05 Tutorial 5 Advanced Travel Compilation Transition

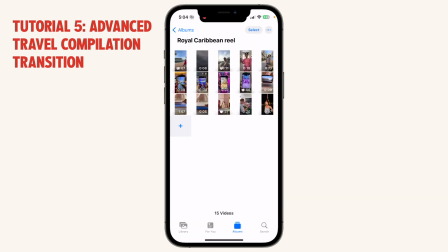Okay, now let's break down how to film each shot, especially ones where there is some camera movement involved.
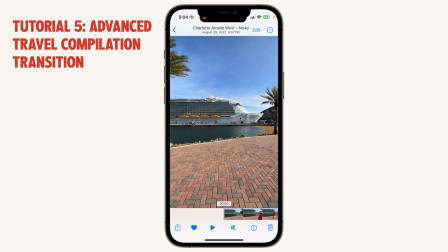Let's start with this one. So you want to make note that when you are actually creating this scene, when you are going to screenshot this for what is in the laptop itself,
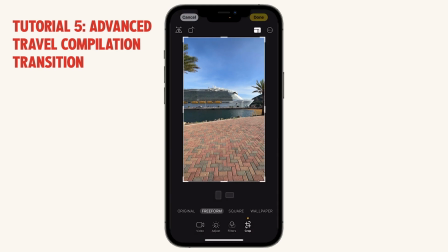you will be cropping this into a horizontal ratio.
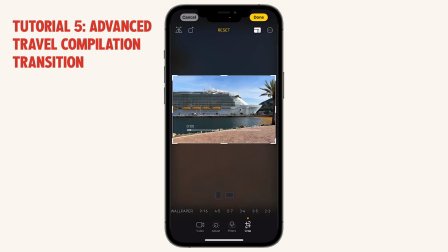So it will look somewhat like this, depending on what your desktop screen size and ratio is.
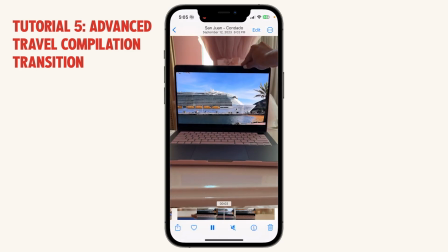Now let's take a look at the clip of the laptop, and you see that I screenshotted it and then I cropped it on the top and the bottom so that this ship fits nicely in the middle of the laptop screen.
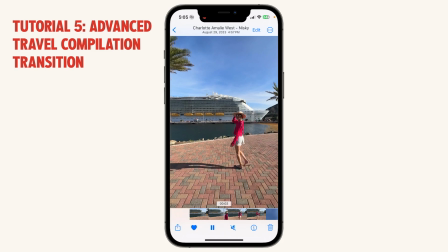And this is because this was to advertise the cruise, and so it is absolutely crucial to have it in the center of this frame itself. Now we'll go into details of like how to screenshot and put it on your laptop later, but that is just one very important thing to note when you are in the spot and filming,
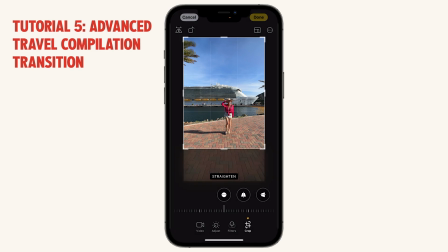to make sure the composition is focused on this center part right here,
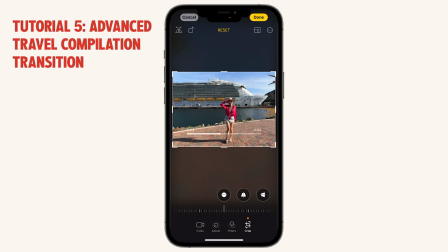and it will be cropped horizontally like so. And also this is why you must be filming in 4K, because when you crop like this,
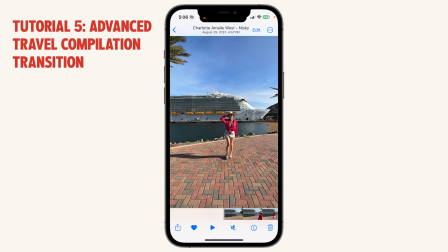you're going to lose a lot of resolution, so make sure to film in the highest quality. Next, let's talk a little bit about this whip pan. You want to try and ask the photographer to give it some speed like this,
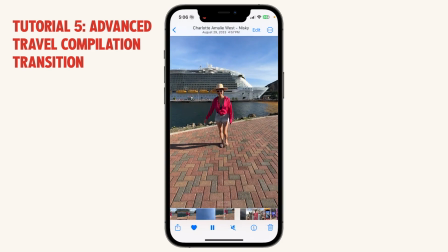so that when you are editing it later on, there is minimal editing for you to do.
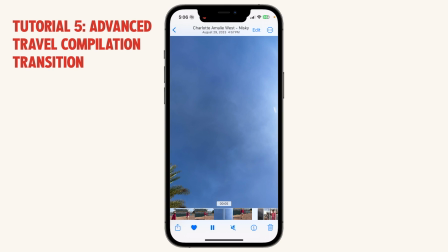If they can give you speed, and if there's also motion blur, then even better.
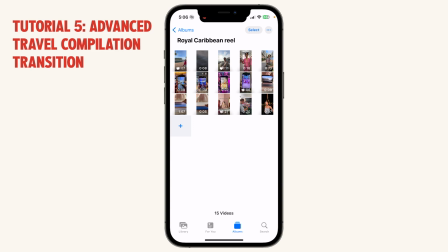But if you don't have motion blur, that's okay too. You can work it out by potentially blending the two clips,
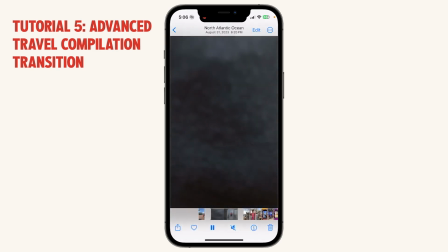or just making sure the speed is fast enough by speed ramping, and you can still connect the two very seamlessly.
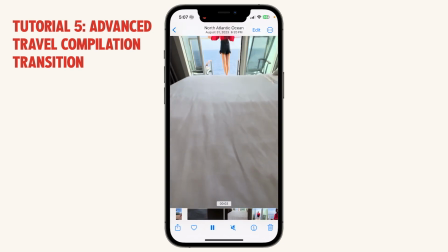So here is how it connects here. So you want to make sure you continue the same motion coming up like so.
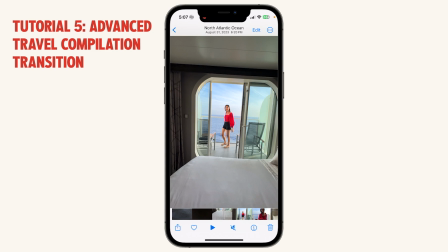So the most important thing about whip pan is understanding the direction that you're whipping in and making sure to always keep it consistent.
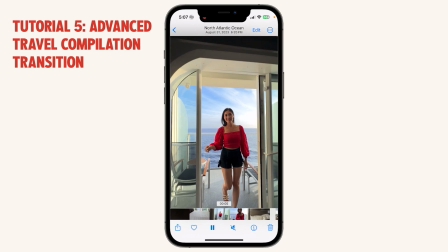All right, very, very important. And now I am walking slowly towards the phone, and then what I want to do is hold the corner,
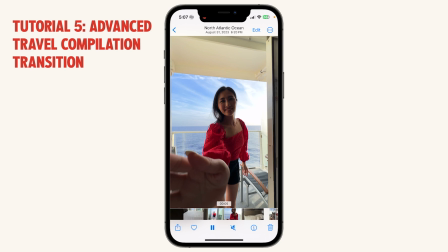and this has to be wide angle or else I would be too cropped in.
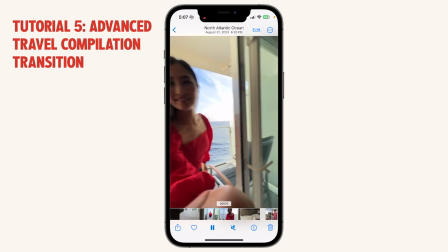So in order to see my hands and what it's doing, it has to be on 0.5, and then you whip away.
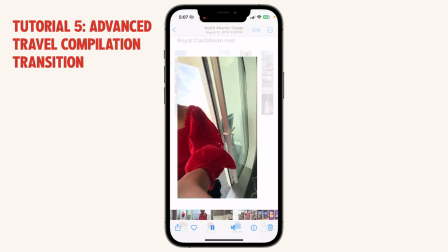Again, try to have the photographer give it some speed so that you get a little bit of motion blur when possible, if possible.
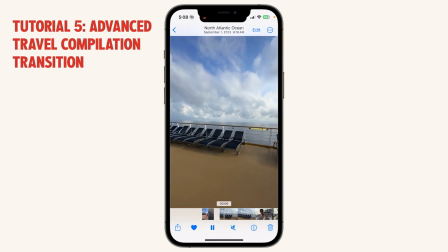Now, same concept here. When they start here, ask them to go further back.
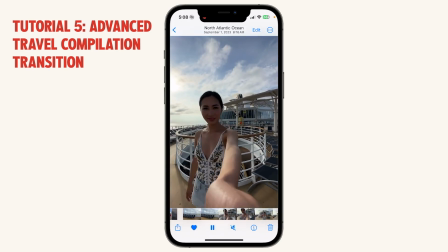One mistake that I see people make a lot is that they start their whip pan somewhere around here and they just whip in very short distance. That is not as ideal, because you want to have some leeway to be able to speed it up and make it look more seamless.
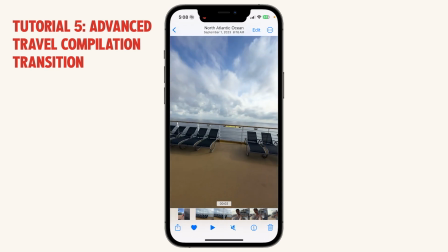So make sure to ask the photographer to film beyond the 90 degrees. So 90 degrees from the subject is right around here.
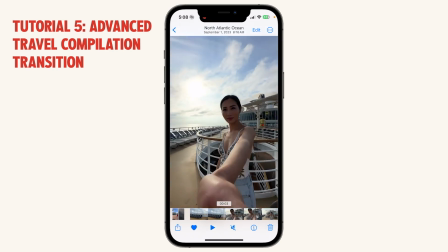It's ideal if you go beyond, but don't be less than 90 degrees shooting from 45 degrees and then going into the subject.
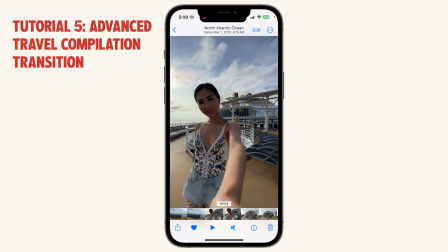That's just not enough leeway. Now with this one, it's very simple.
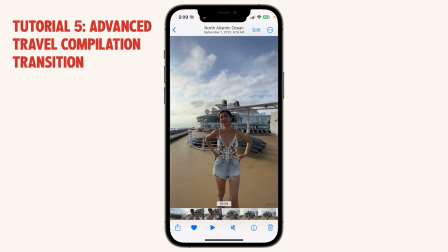The videographer just has to walk back while walking steady, and then when you push them out, they should try to speed up, or you can also slow down your walk. So you can see how he sped up here. My husband took this. So I push, lightly push.
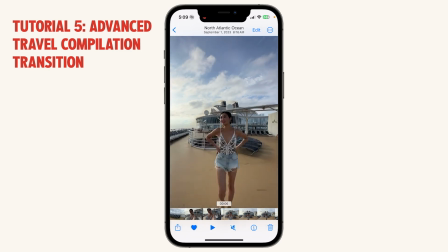This is not a purposeful push. It just looks like you're pushing the camera. And then he needs to go from a slow walk, and I need to also do a slow walk, and then push out.
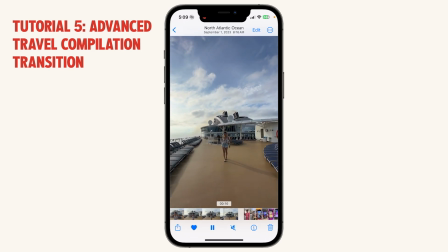I continue my not so fast walk, and he has to walk backwards really fast while holding the phone steady. Now, given the stabilization of phones nowadays, it's really not difficult to film this at all. He didn't need any other gadgets or anything. He just did this handheld with both of his hands and did the little duck walk that we talked about in lesson 2.
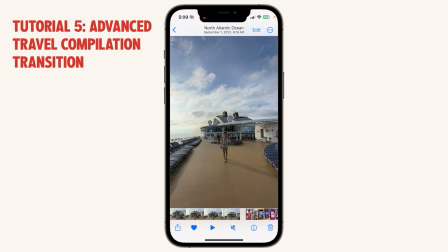So you can go and check it out if you need a little bit of a revision on that.
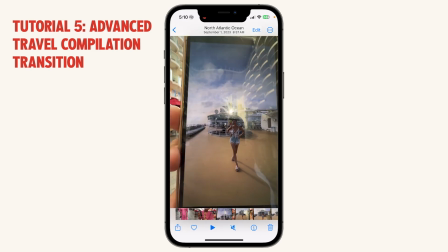Now, I took a screenshot of the scene that I think is nice, and I put it onto my second phone. So I have a second phone. You can also borrow whoever is around you their phone, ask a friend, or whoever is filming for you.
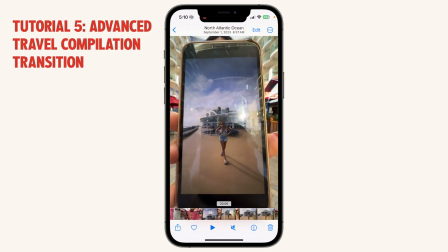I'm sure they have their own phone as well. Just put the screenshot onto their phone and then use their phone as a screen.
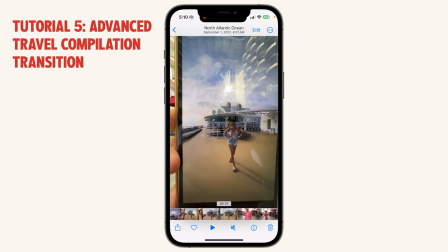It doesn't matter what phone you use, just as long as it's the shape of a phone. And then you want to come up just close enough to the screen,
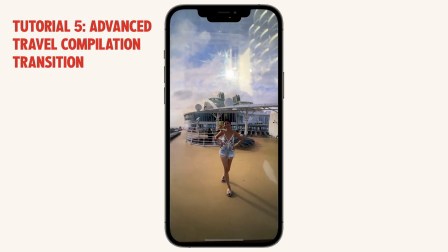but not too close that you're cropped all the way in. So if you're too cropped in like this is too close.
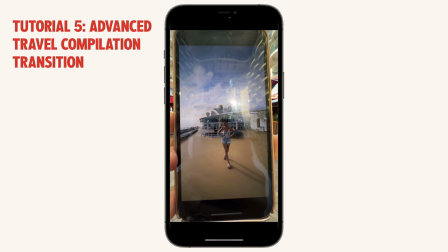You want to, when you're filming, try to give it a little bit of space, like so. In this particular frame, you can see the full screenshot, and you'll understand why later when we go into the editing app, and leave some little space on the outside,
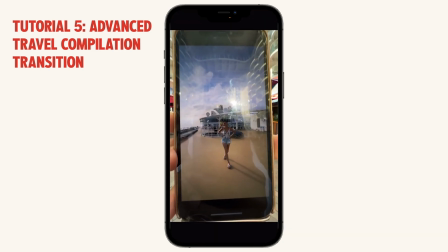outskirts right here, around here, so that you can then crop in and match it up later on.
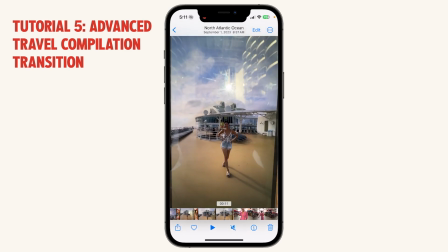And we'll talk about how to do that, including how to keyframe it and all that good stuff.
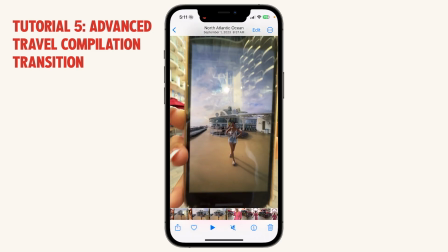And also, the way that you tilt your phone also matters, because phones often have reflections, right?
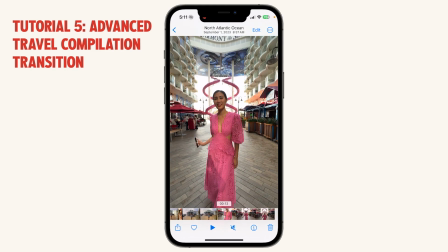So you want to be careful of how you tilt it and try to avoid reflections when you can.
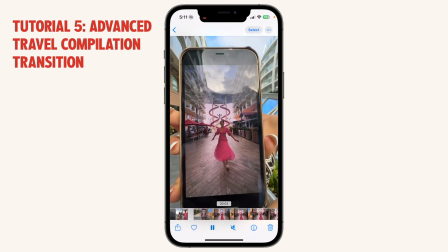And then next, I screenshotted this scene, put it onto the other phone, and then started from here. And when you are positioning your phone with the screenshot, try not to have it tilt upwards like this or tilt downwards like this.
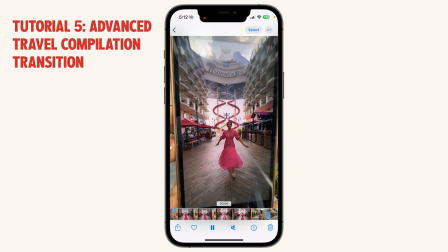Try to have it flat and not tilted in any direction so that it is at the same level as the camera. And this is just so as to avoid any strange tilts, and when you're editing it will look a lot smoother.
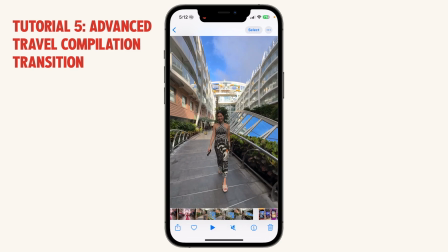Okay, so this again is he is just walking back steadily with both hands holding and doing a little duck walk.
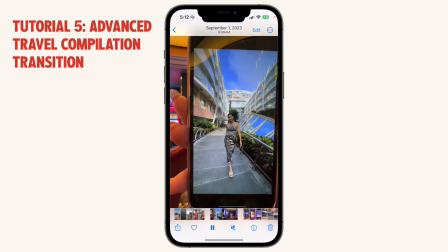And then I took a screenshot right here and then continued it in the next location. Again, just repeating the same steps and also just giving it some space so that we can crop in and match the screenshot exactly.
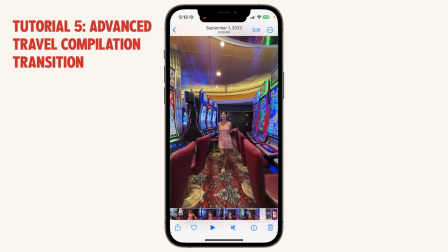And then doing the same walk. I like to continue the motion, the same pull-out motion, and the reason is because it looks a lot more smooth and it's almost like a continuation. You keep coming out of something versus coming out and then stopping and having no motion.
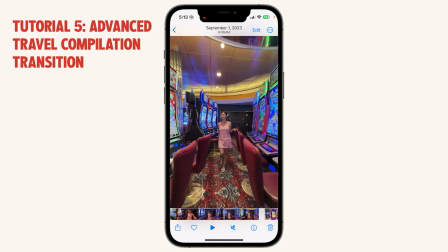This is more of a stylistic preference. This is not a must, but just how I did it.
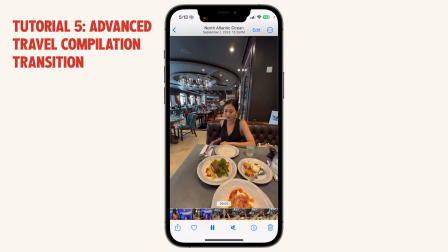And then continuing it from here, and I screenshotted it right here. What I really love about this transition is how it's able to showcase so many different aspects of the cruise that I was advertising for.
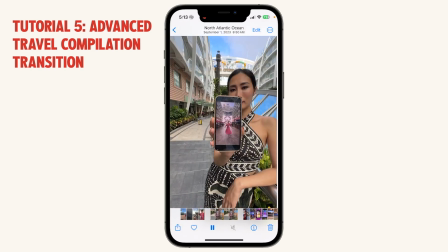Their food, their casino, their Central Park deck,
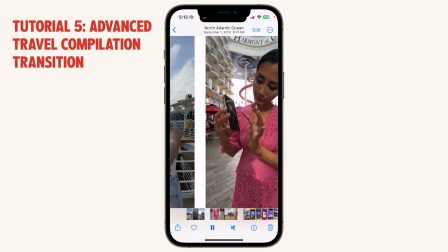their slides, and their top deck, you know.
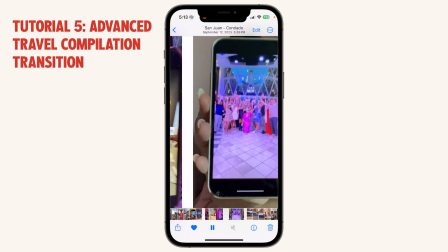So this is a great transition if you want to showcase different spaces, if you want to showcase, let's say, different members on a team.
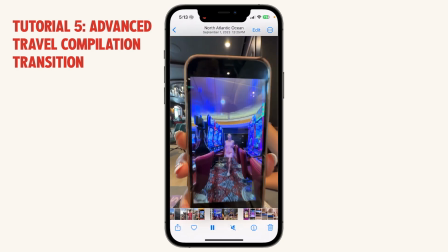You know, each pullout could be a different team in the office or something like that.
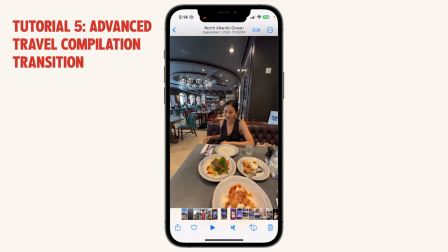So there's so many different applications for this really fun transition that's actually not hard to make at all. I know it sounds complex or it's a little tedious, but honestly, it's really easy.
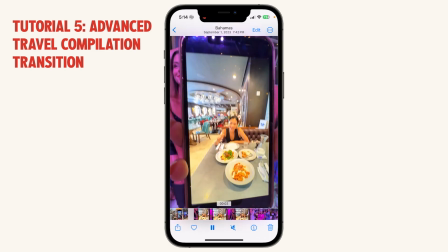So now I have the last screenshot, and I've made sure I've connected every single clip as I am filming it so that I ensure I have a fully functioning connected reel until I get to this point before I continue the next clip.
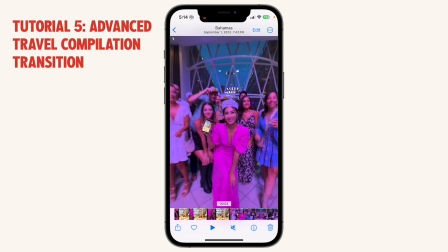And of course, I'll be showing you how to edit that very soon. And then this one, we come out here and then screenshot this scene.
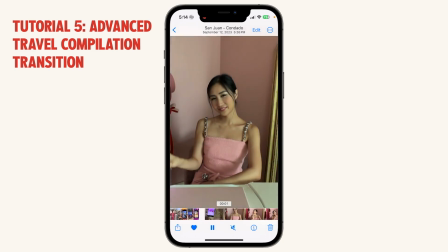And then this was the last one that I did at home after I came home from the cruise.
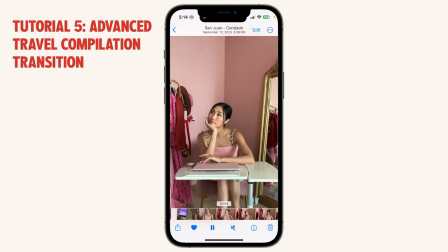Okay, and also I planned it so that I asked him to continue the pull-out motion so that when I start the first frame right here, it is a nicely framed shot where I am centered.